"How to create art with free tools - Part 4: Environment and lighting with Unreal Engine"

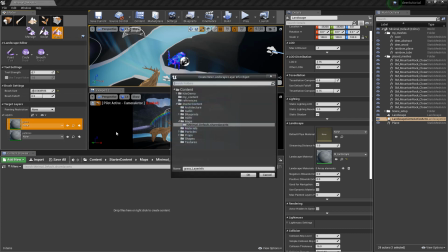1983s
And then under paint, I choose a new weight blended layer for grass and for pebbles.
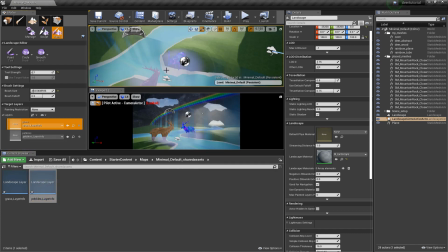1990s
This creates 2 new files, and we can select the entry now
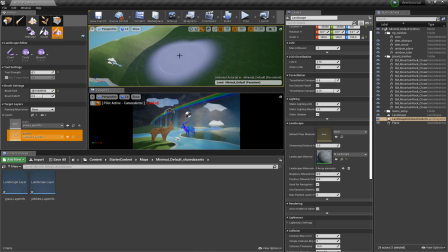1996s
and paint that part of the material, that layer of the material, directly on the terrain.
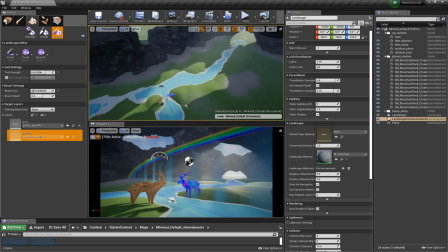2001s
So I'm painting pebbles around rocks and into the river, just to give some variation to break up the repetitive grass.
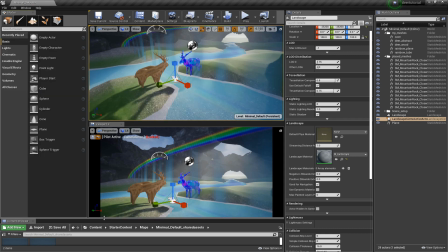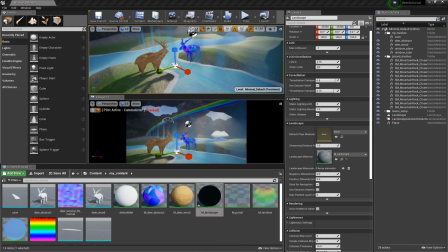2017s
Back on the landscape material,
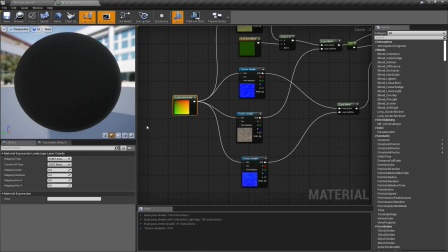2023s
I want to change the mapping scale for that material.
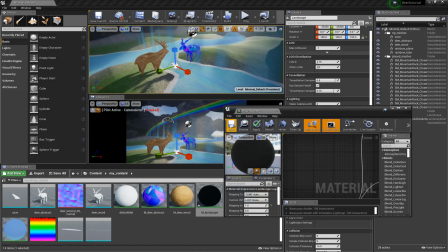2028s
So I'm starting with 1, and that doesn't change anything.
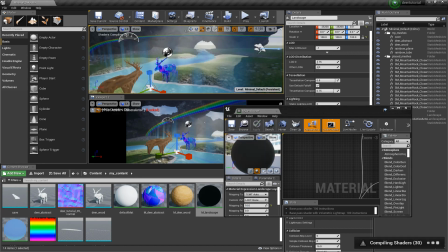2037s
So I'm setting it to 10, and this scales up the diffuse and normal tiling by the factor of 10.
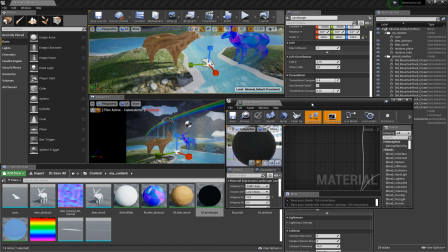2046s
So I'm doing this so my camera can actually see it, and it's more obvious in the video as well.
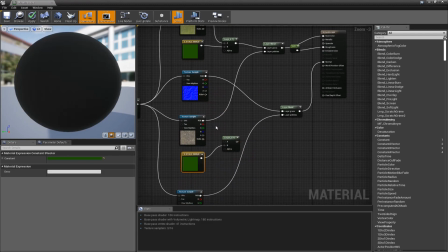2053s
And here I just copy the color and the lerp node to blend the pebbles with a gray color and hook that up to the layer blend.
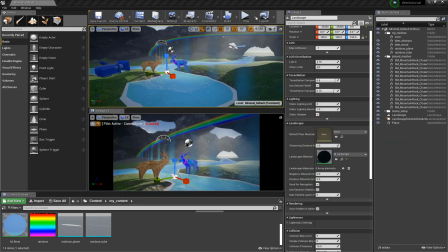2070s
Okay, that works. So I go to build and build lighting only.
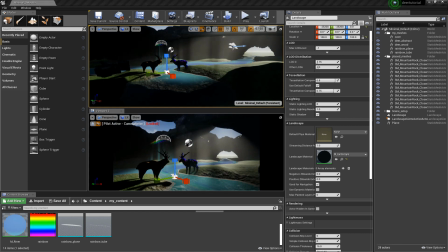2087s
Okay, and I can see that most of my scene is actually in the shade and appearing very dark.
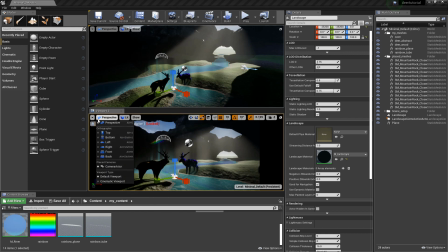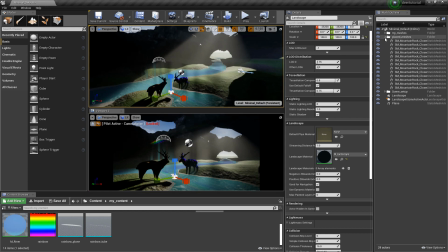Before I fix that, I just clean up my folder structure a little bit here.
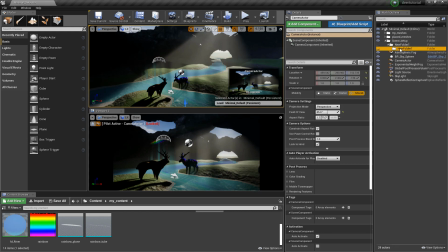And then I select the light source.
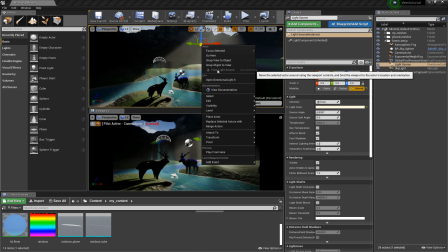2120s
And I have a bug in my Unreal, so I cannot pilot the light source at the moment.
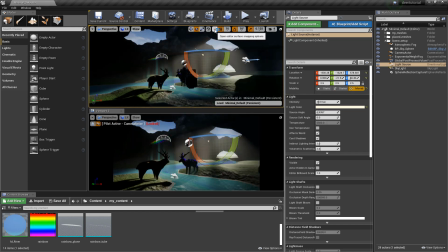2125s
I will fix that later with a restart of Unreal, but for now I just rotate it directly in the viewport.
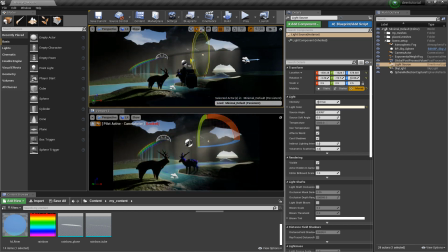2132s
What I'm trying to achieve here is a contrast of light and shadow, where I have a lot of light in the center of my image,
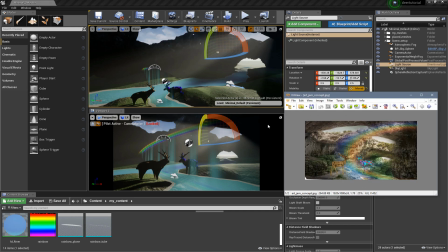2141s
but I have some nice dark areas at the borders and edges of my image.
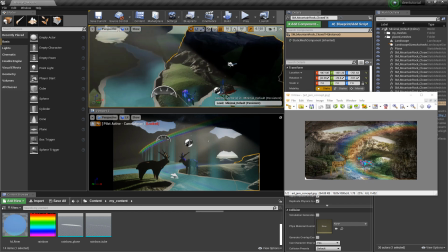2147s
Referencing the Photopea, you can see there's like more rocks on the right side of the image, and I can copy an existing rock to position it in such a way that it looks more rocky,
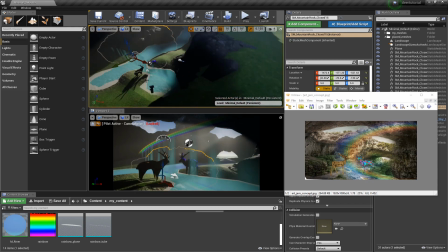2160s
but also casts some interesting shadows that kind of close the image on the right side.
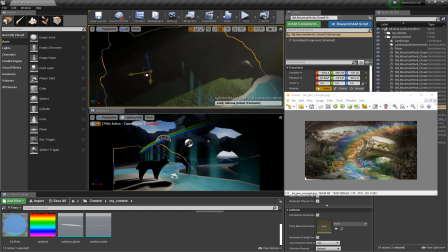2167s
So this achieves two things. This gives me more detail and also casts some interesting shadows in the outer areas.
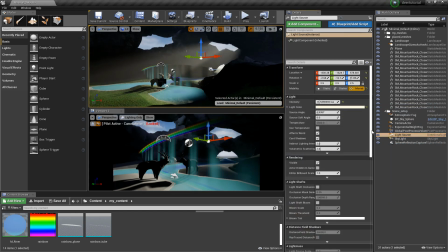2177s
I'm going back to the light, playing around with the settings we have here, and since it all updates in real time,
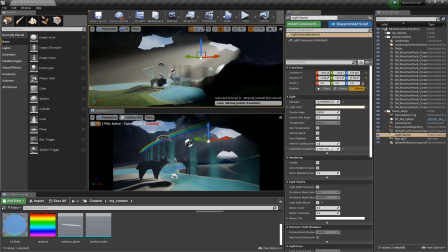2185s
I just drag the sliders back and forth until I get something I like. I don't have like fixed settings for any of that.
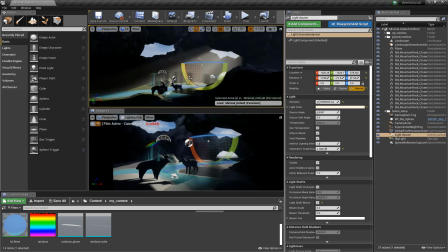2193s
That's the beauty of Unreal. It all works in real time. You don't need for the lighting to be rendered.
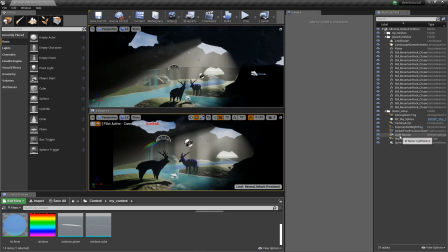2199s
So feel free to play around with that until you're happy.
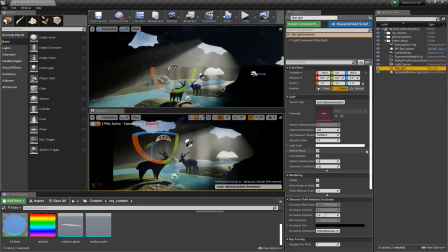2205s
For the skylight, I'm adjusting the volumetric scattering. And for the sky sphere,
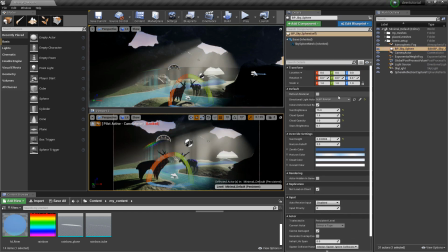I'm setting the cloud speed to 0, because I don't want the clouds in the background to always move.